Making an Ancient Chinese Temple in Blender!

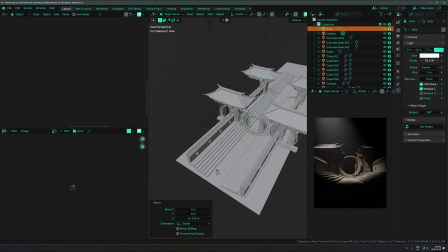And then I'm also just adding an area light to fill in those really, really dark shadows that the spotlight is not reaching at all, so that it's not just pitch black.
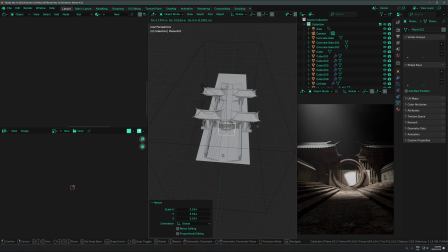So there's a little bit of ambient light in here. So that's my strategy that I like.
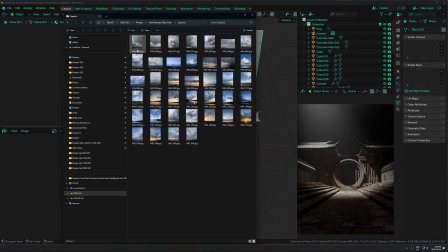And then I'm just adding a plane in the back, throwing on a sky image onto that plane.
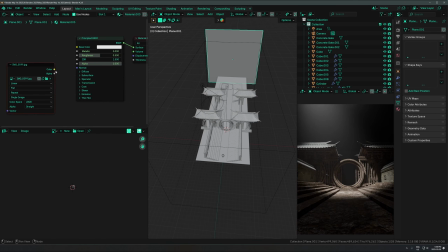These are just pictures that I took on actually just my iPhone. So I'm just plugging that into the emission color on that plane.
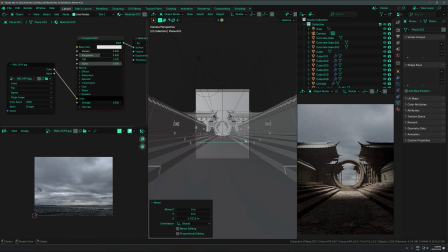That's going right here.
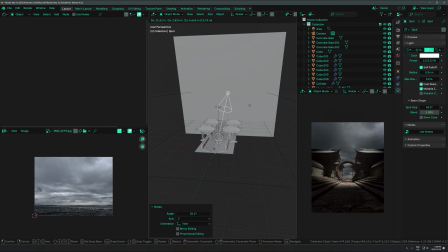And then I also plugged that into the alpha so that the dark parts of the image are actually transparent with just a black background behind it.
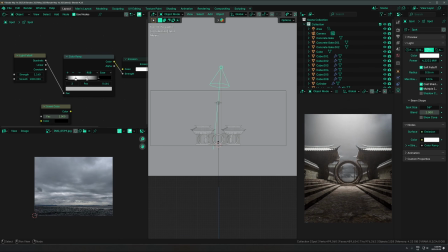And then the light parts are the only thing they're going to come through. So it makes the sky look a lot more dramatic, especially when it's going through volume like this.
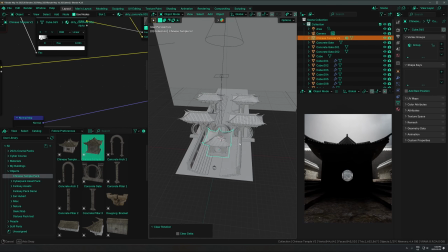It just really increases the punch. You can also run that into the emission strength too. That's another option.
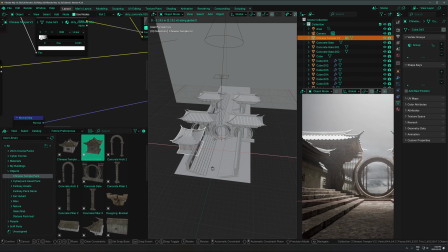And then yeah, I'm just trying to fill this out and get more roofs and stuff in here. So I'm dropping in more models from the pack.
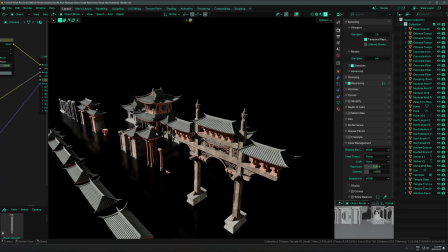And by the way, if you are curious about this pack, this is something I've been working on the last couple of weeks for everyone inside the Cyber Environments course.
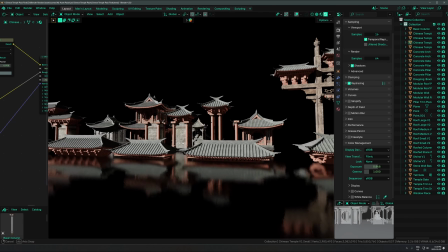So if you have that or you buy it within the next 3 days of this video being live, you'll get this pack as a free bonus.
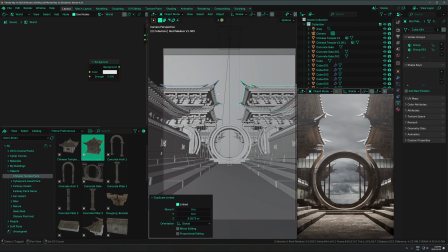So take advantage of that if you want it. There is a link below. Duplicating a bunch of these things upwards and just, scaling them down as they get higher and higher up.
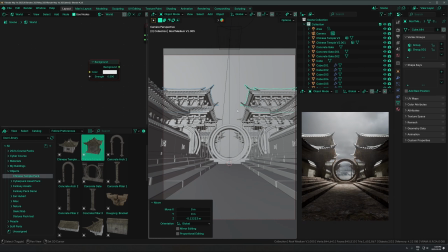This is maybe not the most realistic thing ever, but again, I'm not going for realism here. I'm just going for something that's fun and cool. So I'm okay with kind of exaggerating things or going a little bit, in the fantasy direction and going a bit crazy with stuff like that,
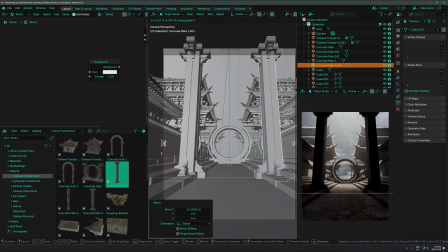where it's maybe not necessarily 100% accurate, but as long as it looks cool and it's not like offensive or anything,
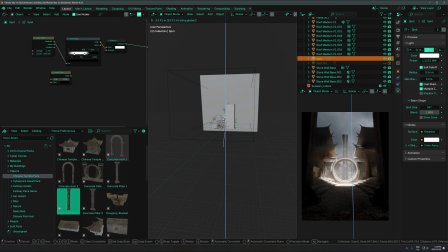I'm fine with it, And then I was just going really crazy with the lighting here and just trying this weird setup with the light fall off node going into a color ramp.
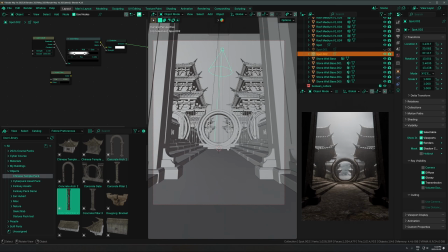I didn't really end up using that. I think the final lighting setup was actually just a basic spotlight,
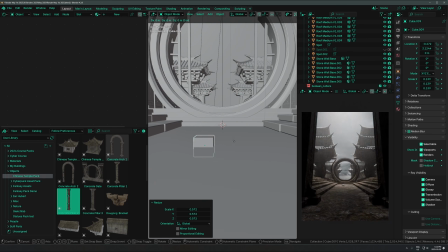so pretty similar to what I had in the beginning. But in this middle stage here, I did have a kind of weird situation with just trying some different lighting setups.
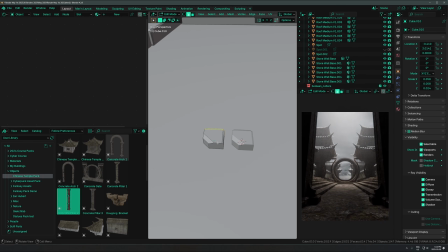I cut out a bunch of that in the recording, but yeah, I tried out a bunch of different setups.
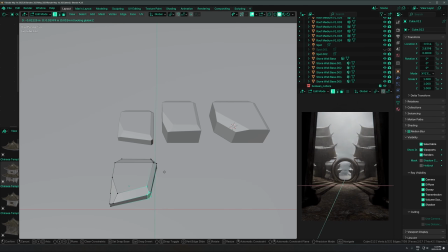And then I decided to model some very basic little pieces of tiny debris just by
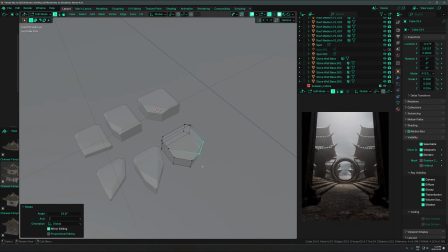beveling this little cube a bunch of times and doing some variations of that.
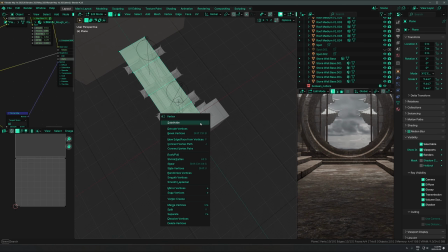Put the rock texture on that little collection there, and then I subdivided the ground plane a bunch of times like this so that I can weight paint it later on.
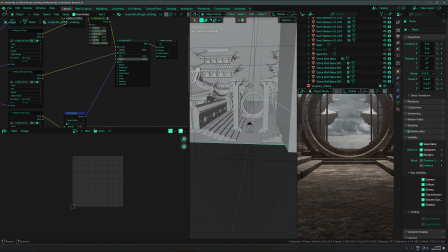And then I'm going into geometry nodes over here. So I'm just doing a basic scattering setup here in geometry nodes.
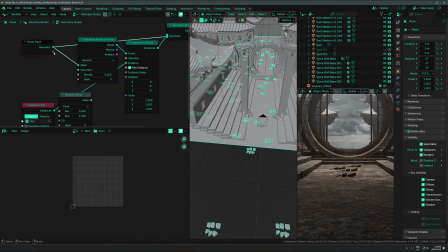There's a bunch of ways to do this with particle systems or add-ons or geometry nodes or whatever. I'm not going to go into detail exactly how to set this up because there's plenty of tutorials on YouTube that will teach you very easily how to do it. But basically,
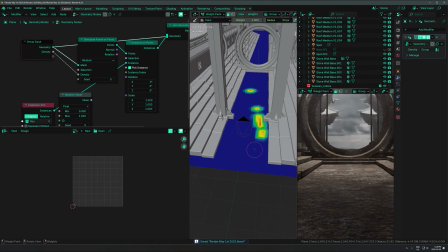I'm just taking those rock
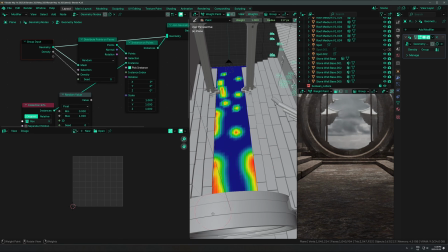particles from before and then weight painting that into the crevices and areas where it would look like it would naturally build up over time.
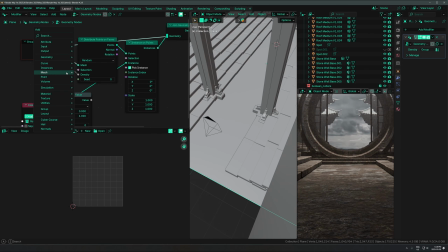So I'm just trying to avoid even distribution of rocks across the entire floor. I'm trying to have it in clusters in places where it would make sense for it to build up over time and not be all evenly throughout the whole thing. And then I'm just doing a random scale and rotation, making it tiny,
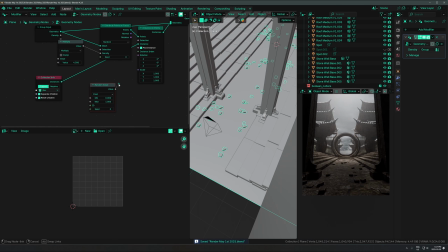and just brushing it into all the places that seem like they should be.
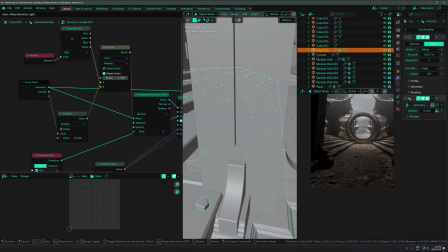And then I use the normal into a separate color with the blue output. That's being multiplied into the density on the stairs only.
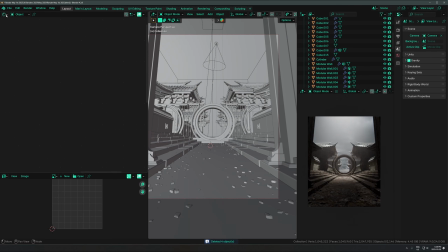And that I just found was a nice way to get rid of it from scattering it onto the side faces. Basically, when you do that, it'll isolate only the top faces. You can use that in a texturing setup too.
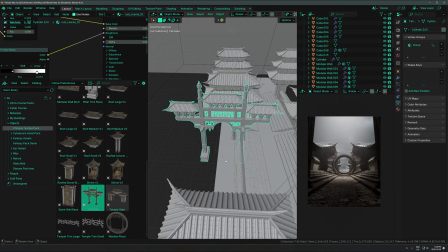Anyways, here I am dropping in another model from this pack, a giant gateway thing here.
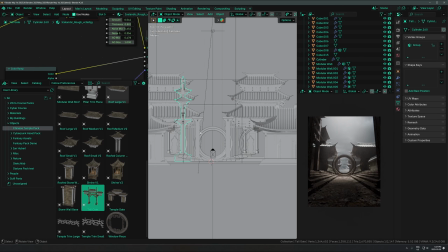Those big boxes you saw there were just cubes that I put in to block some light that are just out of the camera view. And then it was at this point that I started really liking the amount of detail that I was getting in here.
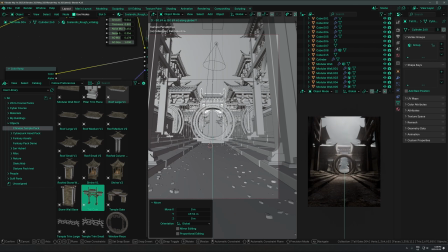So you can see me just duplicating this one detailed model a bunch of times throughout here. And I found it was quite helpful to just fill out detail in a very, easy way, just getting this one thing in here repeated.